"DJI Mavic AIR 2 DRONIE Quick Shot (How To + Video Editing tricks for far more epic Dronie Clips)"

Dan here from You Rock We Drone. Thanks for tuning into the channel. Today we're doing a quick tutorial on the Mavic Air 2 DRONIE Quick Shot mode. We're gonna go through where to find the mode and what the different parameters there are. Then we're gonna quickly jump into an editing program. I'm gonna be using Final Cut Pro, but it really doesn't matter. And we'll take a look at what you can do with the footage in post to make it a little bit more epic, cinematic, however you want to call it. And then finally, we'll play back a few versions with the different parameters and with different edits, so you can decide for yourself which version of the Dronie or zipline or selfie you like the best. So let's get started.
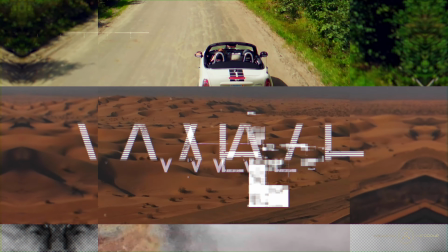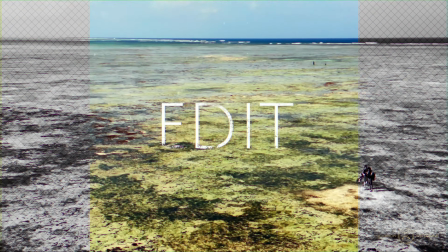Alrighty, before we get started, I'd like you to consider subscribing to the channel. There's gonna be cool, awesome drone related stuff on the channel every single week. So if that's something you're into, hit the little red button down below and click the little bell icon right next to it so that you don't miss the next video. Alright, let's get this puppy up in the air.
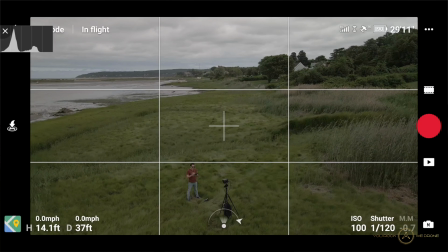97s
Okay, so once you've got your drone up in the air, all you want to do is tap the little button on top of your record button,
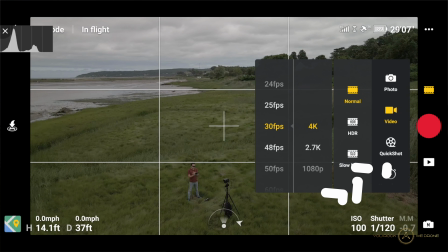103s
and there you can already see the third option from the top is quick shot mode.
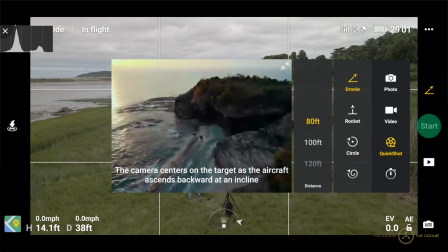107s
The first one in your list is Dronie, and then here you have a few variables like different distances. We're just gonna go with the highest one here of 380 feet just to add some, just to make it more dramatic if you want.
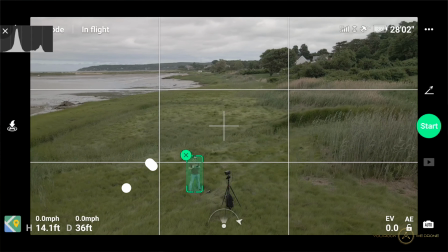121s
So then all you got to do is click the little plus icon, which is already on yourself, and then all you got to do is press start.
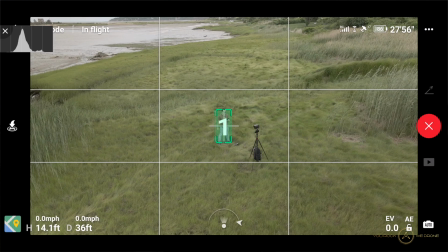128s
Just make sure that there's nothing the drone can possibly run into.
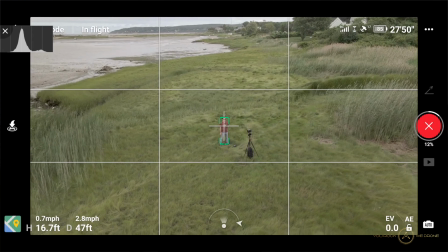133s
I mean, obstacle detection is turned on, so in case there is a tree or something that it would fly into, the drone would stop. And speaking of stopping, if for some reason you decide for yourself you need to stop it because you're afraid it's gonna fly into something, then all you have to do is just press any of the sticks, like hit them up or down, left or right, doesn't matter. The moment you touch them, the quick shot mode will cancel. But the good news is you're still gonna get the recording that it recorded up until that point that you canceled.
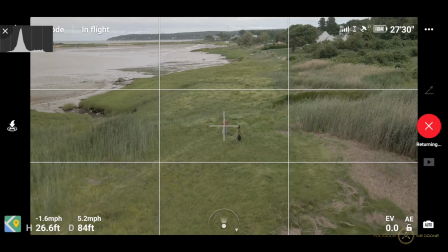162s
And once it's finished with its recording, it's just gonna fly back to where it came from or where it started, and that's that. All right, now that we have one or two shots, let's quickly jump into Final Cut Pro, see what we can do with the footage, see how we can make it a little bit more
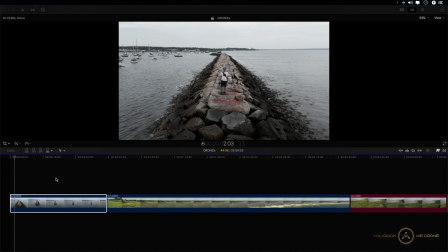181s
interesting to watch, and then we have an awesome Dronie. And I've got 3 Dronie clips loaded onto my timeline,
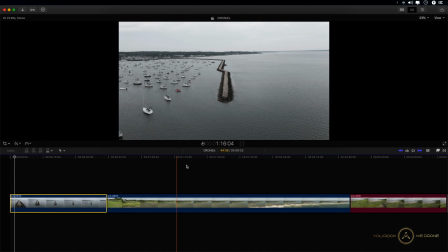187s
and the best way to make these clips a little bit more interesting is to just do a little speed ramp to them, which is very easy in Final Cut Pro.
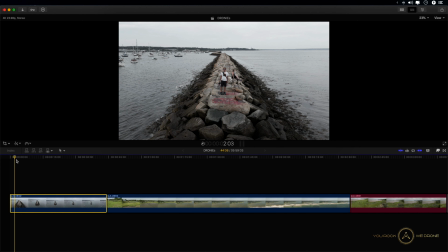196s
If you're using a different editing program, you need to look up how you can do that, but in general this is pretty straightforward. So what I like to do with those Dronie clips, let me zoom in here a little bit,
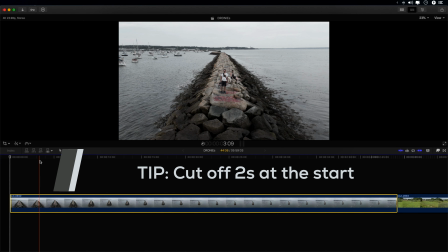207s
is maybe in the first 2 or 3 seconds there's not a lot of movement going on there, so I usually cut that off just so that it starts in the movement, which is much nicer,
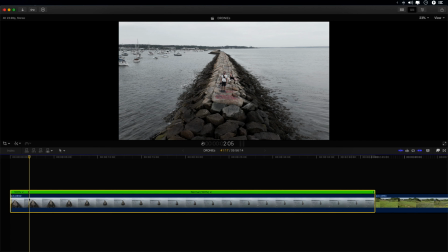219s
and then go like 2 seconds in, hit Shift B on your keyboard, and then go all the way to the end.
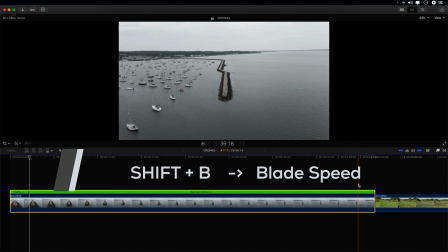227s
So this is at 41:17, and go 2 seconds back, something like that, and hit Shift B again, and now you've got your middle section here. And you can just speed this up to 5,000.
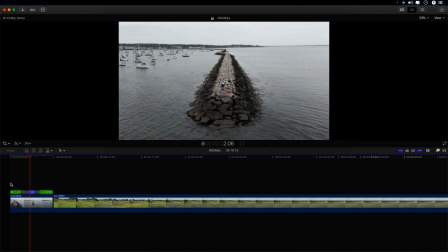239s
If you play this back, you get this cool zoom out speed effect.
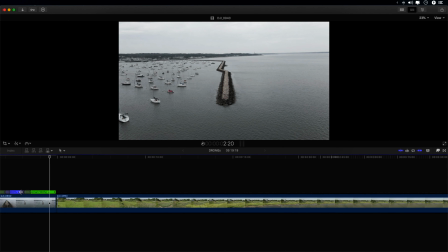245s
And what you can do is to play with these handles here a little bit to increase or decrease the speed transition. Just see how that looks. Almost a little bit too choppy, so I like it a little bit longer.